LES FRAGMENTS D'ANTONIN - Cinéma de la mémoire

Si les soldats avaient eu ma pilosité, je pense qu'on les aurait appelés les demi-poilus en fait. Salut les cinéphiles de l'extrême et bienvenue pour cette nouvelle vidéo où je vais vous parler du fragment au cinéma, ou plutôt des fragments, à travers le film Les Fragments d'Antonin. Petite précision avant de commencer, je devais présenter le film et donner quelques clés d'analyse lors d'une projection dans le lycée dans lequel je travaille, mais vu les circonstances, ça a été annulé. À la place, j'ai décidé de faire une vidéo. Donc, si vous êtes élève, n'hésitez pas à me le dire en commentaire, histoire de savoir si vous avez été nombreux à la regarder.
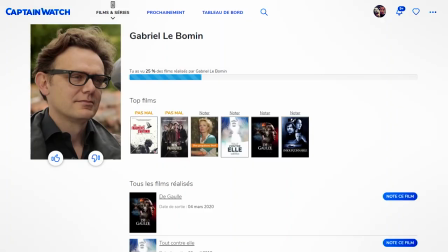Les Fragments d'Antonin est un film de 2006 réalisé par Gabriel Lebaumin.
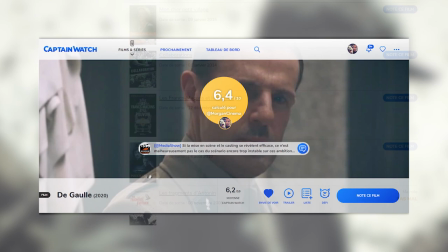Il a surtout travaillé sur des films historiques et politiques, que ce soit sous forme de fiction ou de documentaire. Et récemment, il a réalisé le biopic sur De Gaulle, sorti dans nos salles de cinéma en 2020.
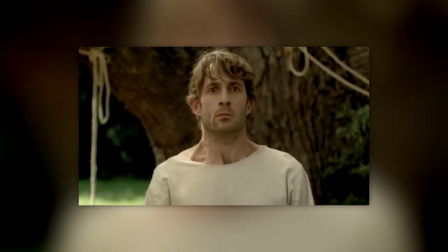Ce film raconte l'histoire d'Antonin qui, en 1919, après la Première Guerre mondiale, souffre d'un PTSD. C'est-à-dire que son corps se met dans un état de stress suite à un choc émotionnel. Alors je ne sais pas pour vous, mais pour moi, le PTSD, je pensais que c'était quelque chose qui était apparu, qui avait été diagnostiqué au moment de la guerre du Vietnam.
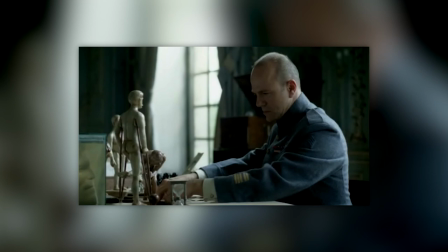Mais en fait, je me suis rendu compte que ça existait depuis le 19e siècle. Mais c'est vraiment durant la Première Guerre mondiale que la médecine va s'intéresser au traumatisme des soldats suite à la guerre. Et c'est seulement en 1980 que ce syndrome va être reconnu.
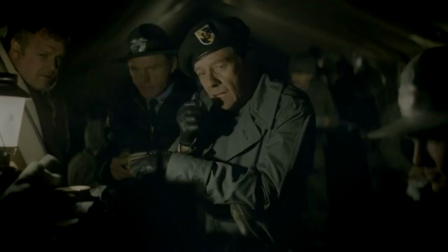Ce qui explique notamment pourquoi je pensais qu'avant la guerre du Vietnam, eh ben, ça avait pas été diagnostiqué. Je ne savais pas, je suis désolé. Le propos de ce film est résumé dans son titre, Les Fragments d'Antonin. Ouais, on va aller loin avec ça. Dès l'ouverture du film, on a cette idée de fragments avec un titre qui se révèle morceau par morceau.
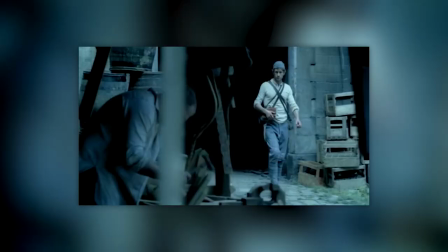Les fragments dans ce film, ils sont multiples. Tout d'abord, il y a les fragments de l'humanité, comme si la guerre tendait peu à peu vers la déshumanisation.
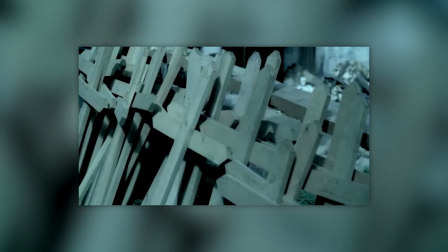Il y a notamment cette scène avec les croix fabriquées à la chaîne. La mort ne s'incarne pas physiquement et devient totalement impersonnelle. Le mort, peu importe qui il est un mort de plus. Et après cette scène, le réalisateur insiste une nouvelle fois sur la déshumanisation avec le retour des soldats.
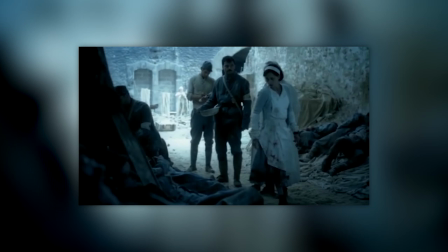Ici, on a le médecin qui choisit les soldats à sauver. Il privilégie la rentabilité et ne fait pas dans le sentiment.
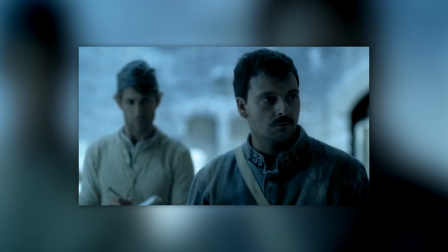Mon colonel, quand je l'ai ramassé, il tenait une lettre à la main. Une lettre de sa femme. Et alors ? Elle vient d'accoucher.
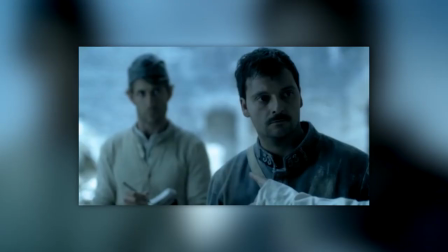Pour sauver ce malheureux, il me faut 4 heures. Pour sauver celui-là et celui-ci, 1 heure pour chacun.
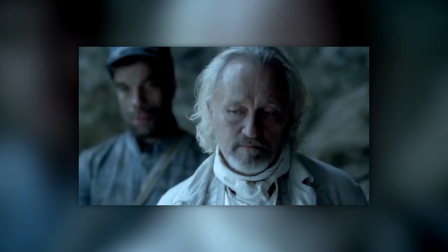Et l'autre là-bas, 2 heures, vous savez compter?
Et cinématographiquement parlant, cette déshumanisation se ressent.
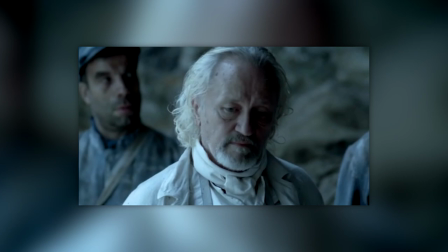Quand il parle d'eux, il n'y a jamais le contre-champ sur les visages des soldats, et lorsque nous avons le contre-champ, ce n'est pas pour montrer le visage, mais la plaie. Le soldat est caractérisé par sa blessure, et non par son humanité. Globalement, les hommes sont réduits à leur simple statut de chair à canon.
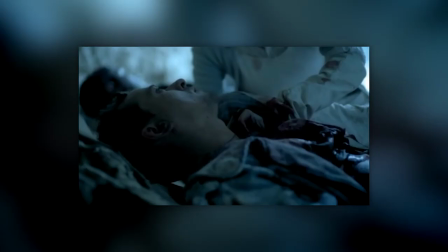Mais quand ce sont les autres personnages qui entrent en interaction avec les blessés, c'est tout autre chose.
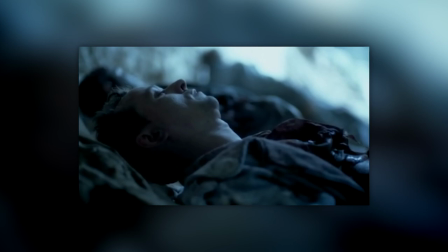On a le contre-champ sur le visage. Parfois, c'est même sur la main, pour montrer l'accompagnement et la compassion pour ces hommes qui vont mourir. Et on leur parle, alors que le médecin ne s'adresse qu'à ses assistants. Donc la déshumanisation, c'est une histoire de point de vue.
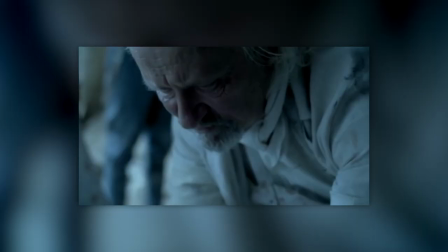C'est pour ça que je parle de fragments de l'humanité. Car on a la déshumanisation à travers un supérieur, mais c'est très différent de simple soldat à simple soldat. Jusqu'à quel grade on peut élever un simple soldat déjà? Oui, j'étais obligé de la caler celle-là. Donc, quand c'est de soldat à soldat, on voit clairement qu'il y a de l'humanité. Et même,
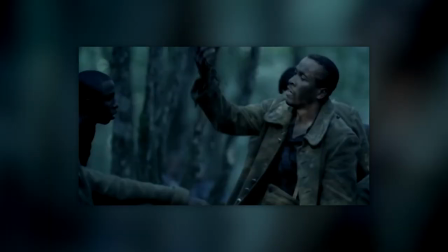certaines scènes sont de l'ordre de l'anthropologie, qui est une science humaine et naturelle.
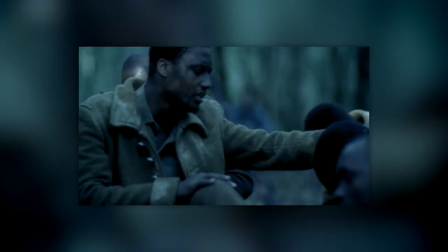Par exemple, lorsque les Africains de la France coloniale sont en plein rituel, le réalisateur les filme du point de vue des soldats blancs. Il y a un aspect quasi documentaire dans les plans sur ces hommes. Et quand je vois ça, impossible pour moi de ne pas penser à un documentaire qui s'appelle Les Maîtres Fous.
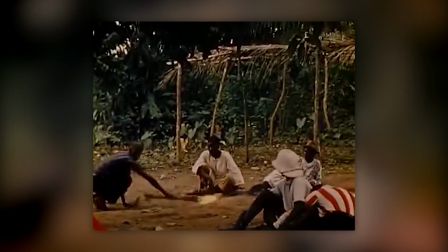Ici, Jean Rouche, qui est un réalisateur ethnologue, filme des rituels africains et l'impact que la colonisation a pu avoir au fil des années. Par ailleurs, il y a aussi les fragments les plus évidents de cette guerre, qui sont des fragments physiques.
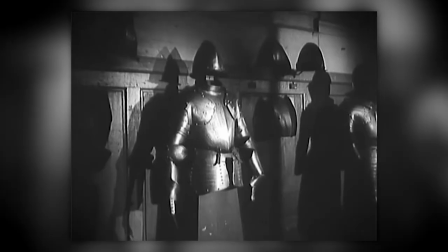On a des gens amputés et aussi des personnes qu'on a appelées les gueules cassées. Des fragments physiques, tels que l'on peut le voir, à travers les armures de chevaliers dans Hôtel des Invalides de Georges Franju.
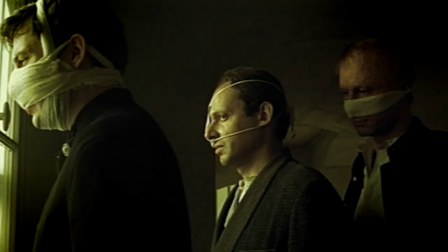D'ailleurs, regardez ce film et faites un petit tour du côté de la chambre des officiers. Et c'est assez ironique, car Grégory Dérangère, qui joue Antonin, est aussi une gueule cassée dans la chambre des officiers.